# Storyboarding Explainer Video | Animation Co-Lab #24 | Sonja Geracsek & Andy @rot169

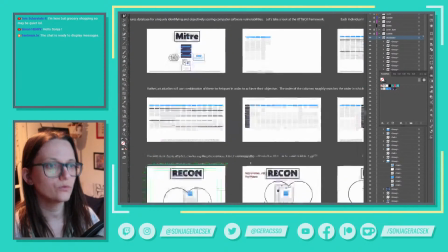984s
So one other thing that I might want to then change is remove the blue color from anything that isn't supposed to be
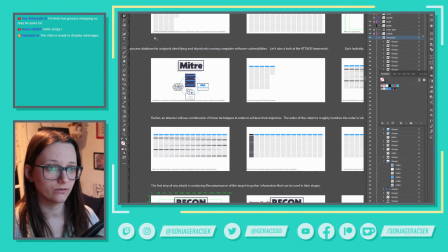993s
dangerous, so to speak.
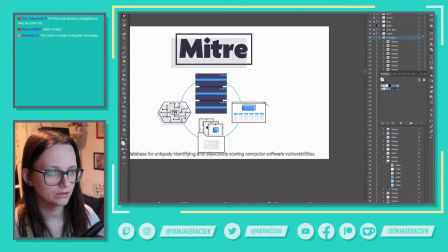994s
I think I can leave it in like these little dots, but I could remove it from here, for example. I can remove it from here as well. So I just want to change this one and this one, and maybe I'll just use the
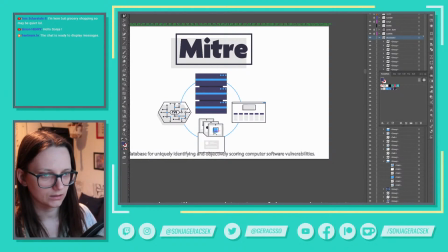1014s
light black color, and I'll do the same for this.
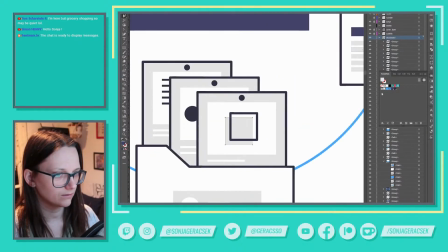1023s
No, maybe in this case I'll just go for the gray.
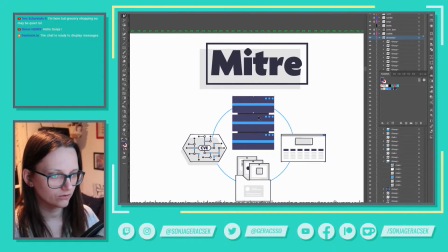1029s
And maybe this computer is, or this server is not going to be this black either. I can just go for... Well, the black isn't really the issue. I can go with the... Now I'm unsure.
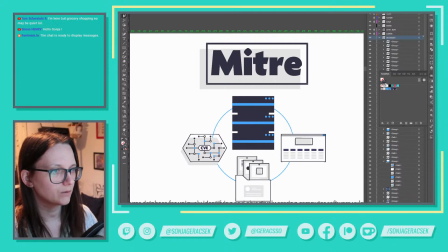1047s
Yeah, I'm most of the time I'm using the very dark black color. So I think I can keep it like this, but what I can change is this
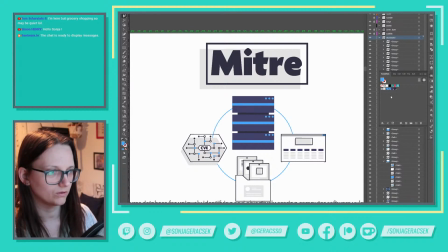1063s
blue, so that way it's even more distinguished from the other
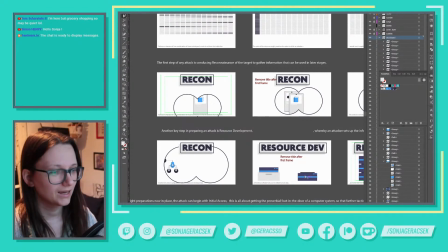1072s
the hacker computer, so to speak. I can actually make this even more obvious that this is the hacker computer.
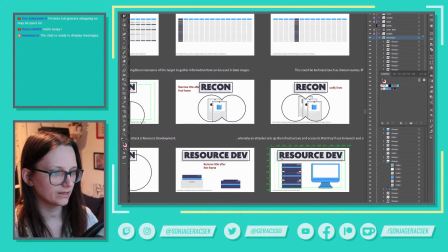1079s
I can just switch these colors around, and how I can do that is I can highlight the entire object, and I can go to this color wheel, recolor artwork. It's a little color wheel next to your opacity and your style.
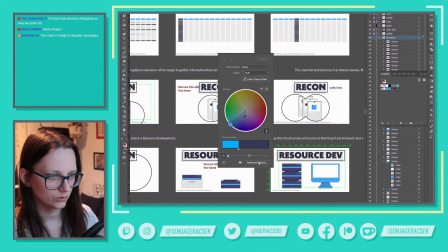1094s
I think I need to go to advanced options.
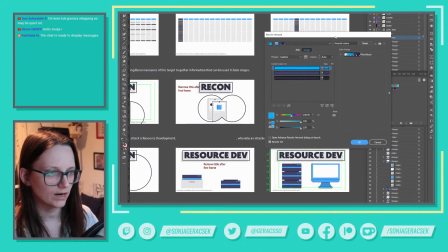1099s
Okay, when I open the advanced options, I can now drag these colors. So I can drag this color to this. I can switch this around. I don't know if I love that. I definitely don't want the background to be that color.
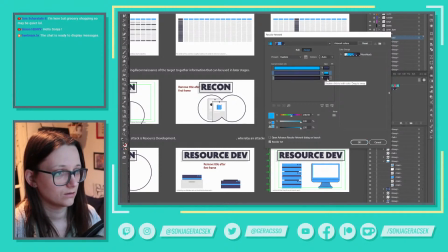1116s
But maybe I want this color to be this color as well. No, I don't. But maybe I want this front color just to be this dark black. Maybe not.
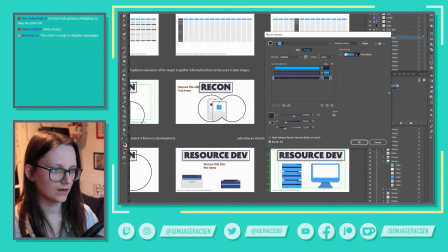1138s
I'm undecided. But basically now it's like all the blue is here, you know?
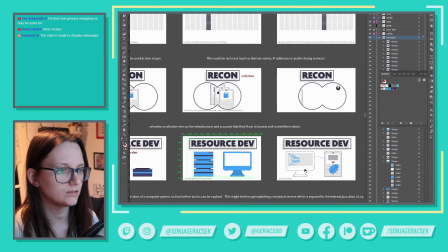1144s
So it's like, it's symbolizing even more that this is like bad things are happening here.
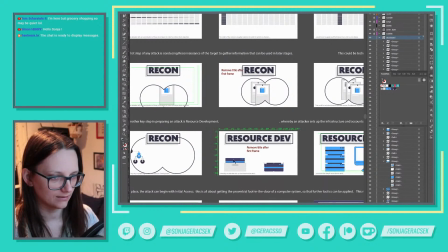1152s
So I think I'm going to go ahead and make those changes with all the other stuff to
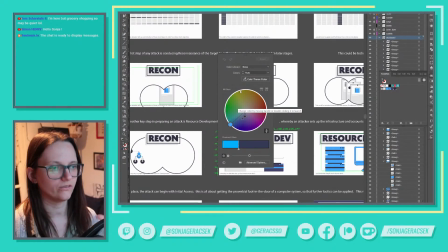1160s
distinguish even more between what is the personal computer, or what is the system that is about to be hacked or is being hacked, and what is the hacker and the hacking, I was going to say hacking material, but the malware essentially.
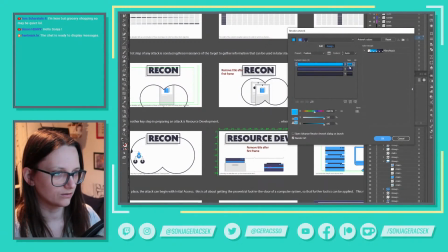1178s
So I want to distinguish these colors even more. So now the viewer is being signaled through speech what is happening, as well as through the imagery of what is happening.
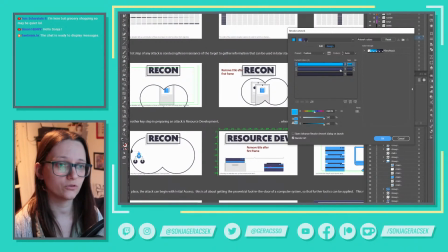1195s
And on top of that, the imagery has kind of like an iconography where the color is symbolizing something. So you're adding 3 levels of information that all speak the same language, so to speak, so to say.
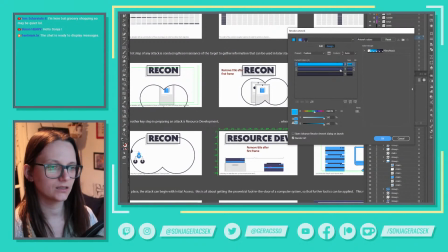1216s
So basically, you want to make it as visually clear what the story is already telling you.